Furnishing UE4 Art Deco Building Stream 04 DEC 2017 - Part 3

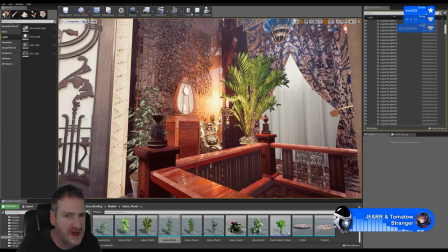[29:35]
I'm just going to turn real time off because OBS is complaining.
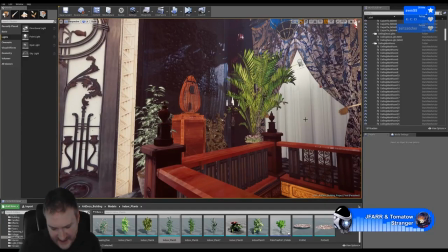[29:42]
Candy says, will there be a demo for this scene? I'm going to create a cinematic. So there will be a movie file that I'll upload to YouTube, but the actual building itself, no.
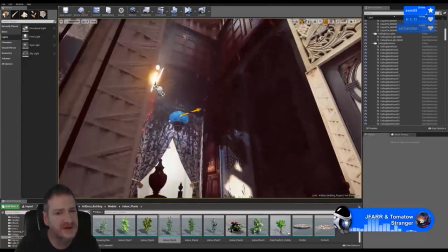[29:56]
Once I've finished working on it, I'm just going to shove it in my portfolio and never look at it again.
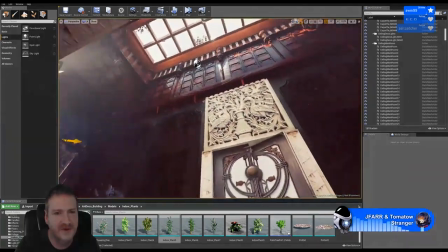[30:02]
So all I created it for really was so we could create a cinematic. And I'll put the cinematic video up on YouTube and on Twitch under my video section.
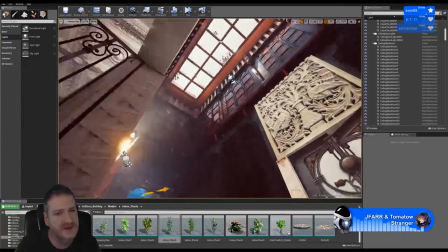[30:11]
But there won't be a real time that you can run through.
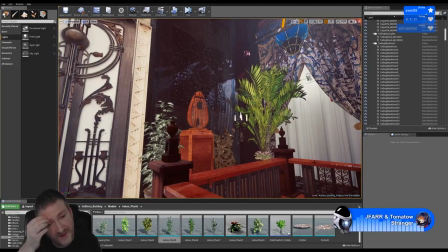[30:16]
I'll just shove the file in my folder for my portfolio and it'll sit there forever now, probably, once it's done. Now the handbone says, lighting technical question. What if I wanted to represent a light bulb that is on? Like in the real world, the bulb itself is bright. Is that a combination of emitter and bloom?
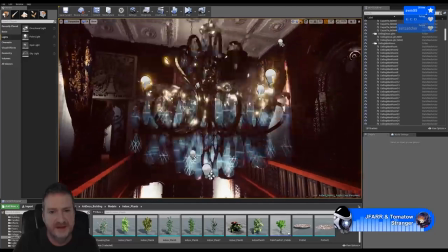[30:37]
It is, and let's give you an example of that right here. Let's look at these chandeliers.
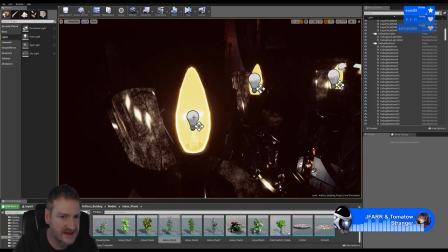[30:43]
Now you see we have our light bulb and we have our light itself. I just turn real time on again so we can get rid of the actual light bulbs.
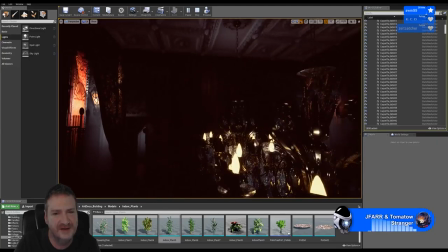[30:54]
So what's going on again, we're going to get this eye adaption happening, so it's going to go really dark for you guys.
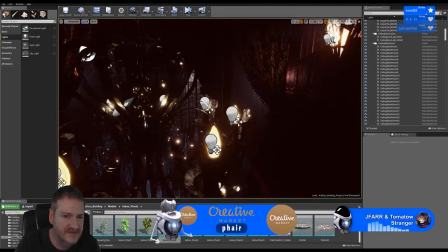[31:01]
It basically, what I've done here is it's a combination of an emissive material on the light bulb and then a point light itself.
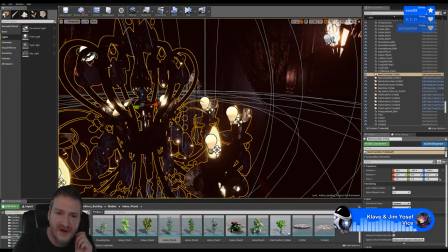[31:12]
Yep. So yeah, to get a light bulb, you create an emissive material for the bulb
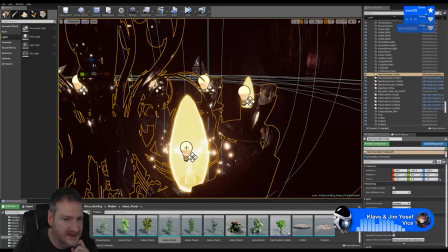[31:21]
itself, and then you place a point light where the bulb is. So the point light is what throws the light, and the emissive light on the material is what fakes the light coming out of the light bulb, basically.
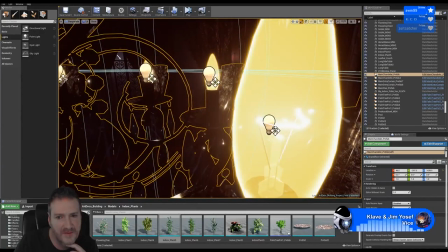[31:33]
You can see we've got that going on here with our little light bulb, including the filament that's inside the bulb.
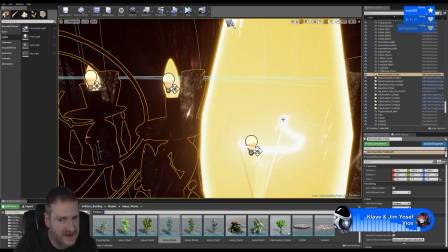[31:42]
And you can animate that the material on the filament if you want the filament to sort of dance around or move.
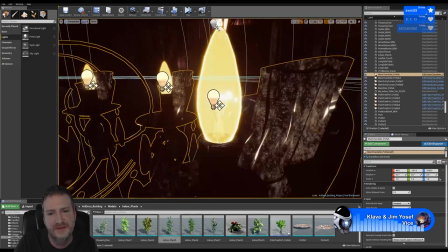[31:50]
Yep, you did guess completely correct. That's the way to do it.
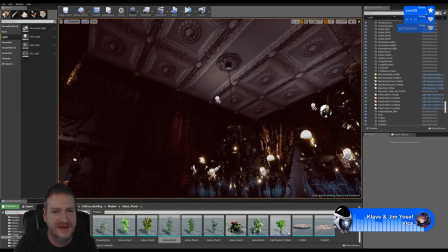[31:58]
Wow, that eye adaption. Wow. When you get close to a bright light source, wow, it gets really dark.
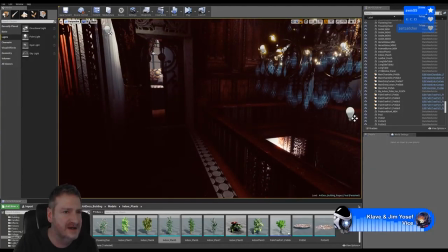[32:06]
I probably will end up turning eye adaption off when we do our final cinematic,
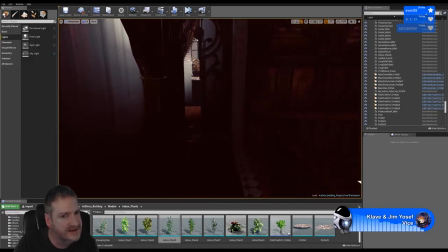[32:11]
because we're going to be simulating a camera or cameras, and cameras don't really have eye adaption.
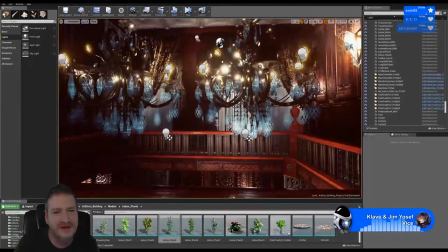[32:19]
That's something that only happens with people. So it's not really going to look natural for us to have eye adaption happening on cameras moving through the scene.
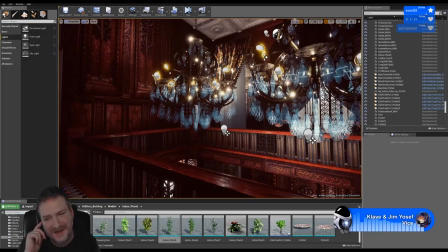[32:30]
You saw a light bulb earlier today, Hambone, and started you thinking about it? Yeah. It's something people would be curious about. I mean, when you're creating a game in a game engine, like a light bulb throws light, but because it's these game engines aren't real,
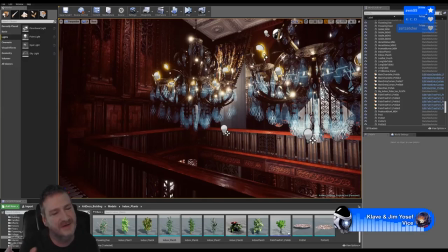[32:49]
we have to fake it with a light source and an emissive material. So it's a good question.
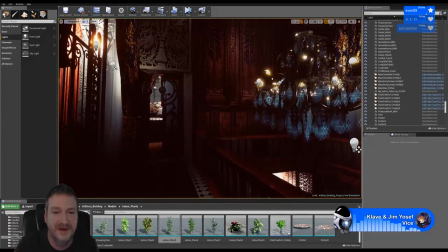[32:54]
It's something people probably don't think enough about. But that's the way you do it.
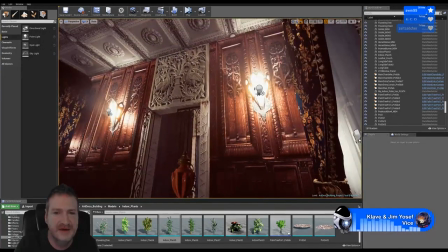[33:00]
And that's the reason you'll see here on our sconces as well.
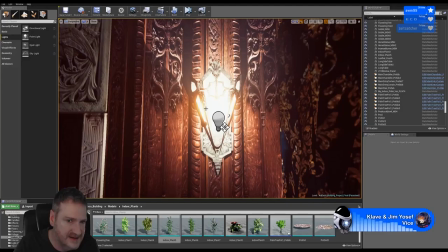[33:05]
Again, we've got our light throwing light here, but there's an emissive material on the actual sconce to make it look like it's glowing. So that it looks like the light is coming off the light, but it's actually coming off of that point light there.
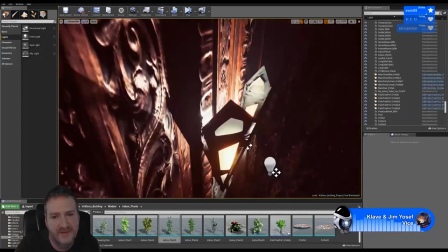[33:19]
And we actually do have another light inside here, which is a spotlight shining up the wall,
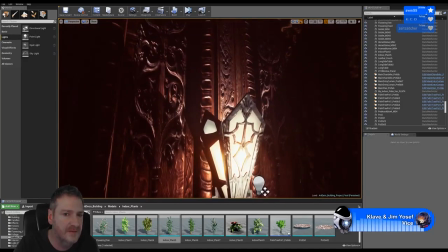[33:26]
just to fake our light coming up, because a point light will only throw light in all directions,
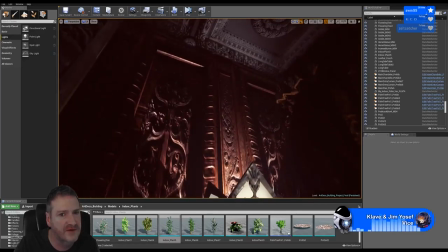[33:32]
whereas the spotlight will throw it up the wall.
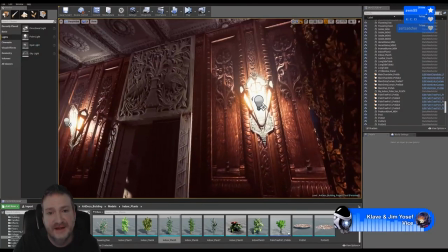[33:38]
So basically we're sort of faking it.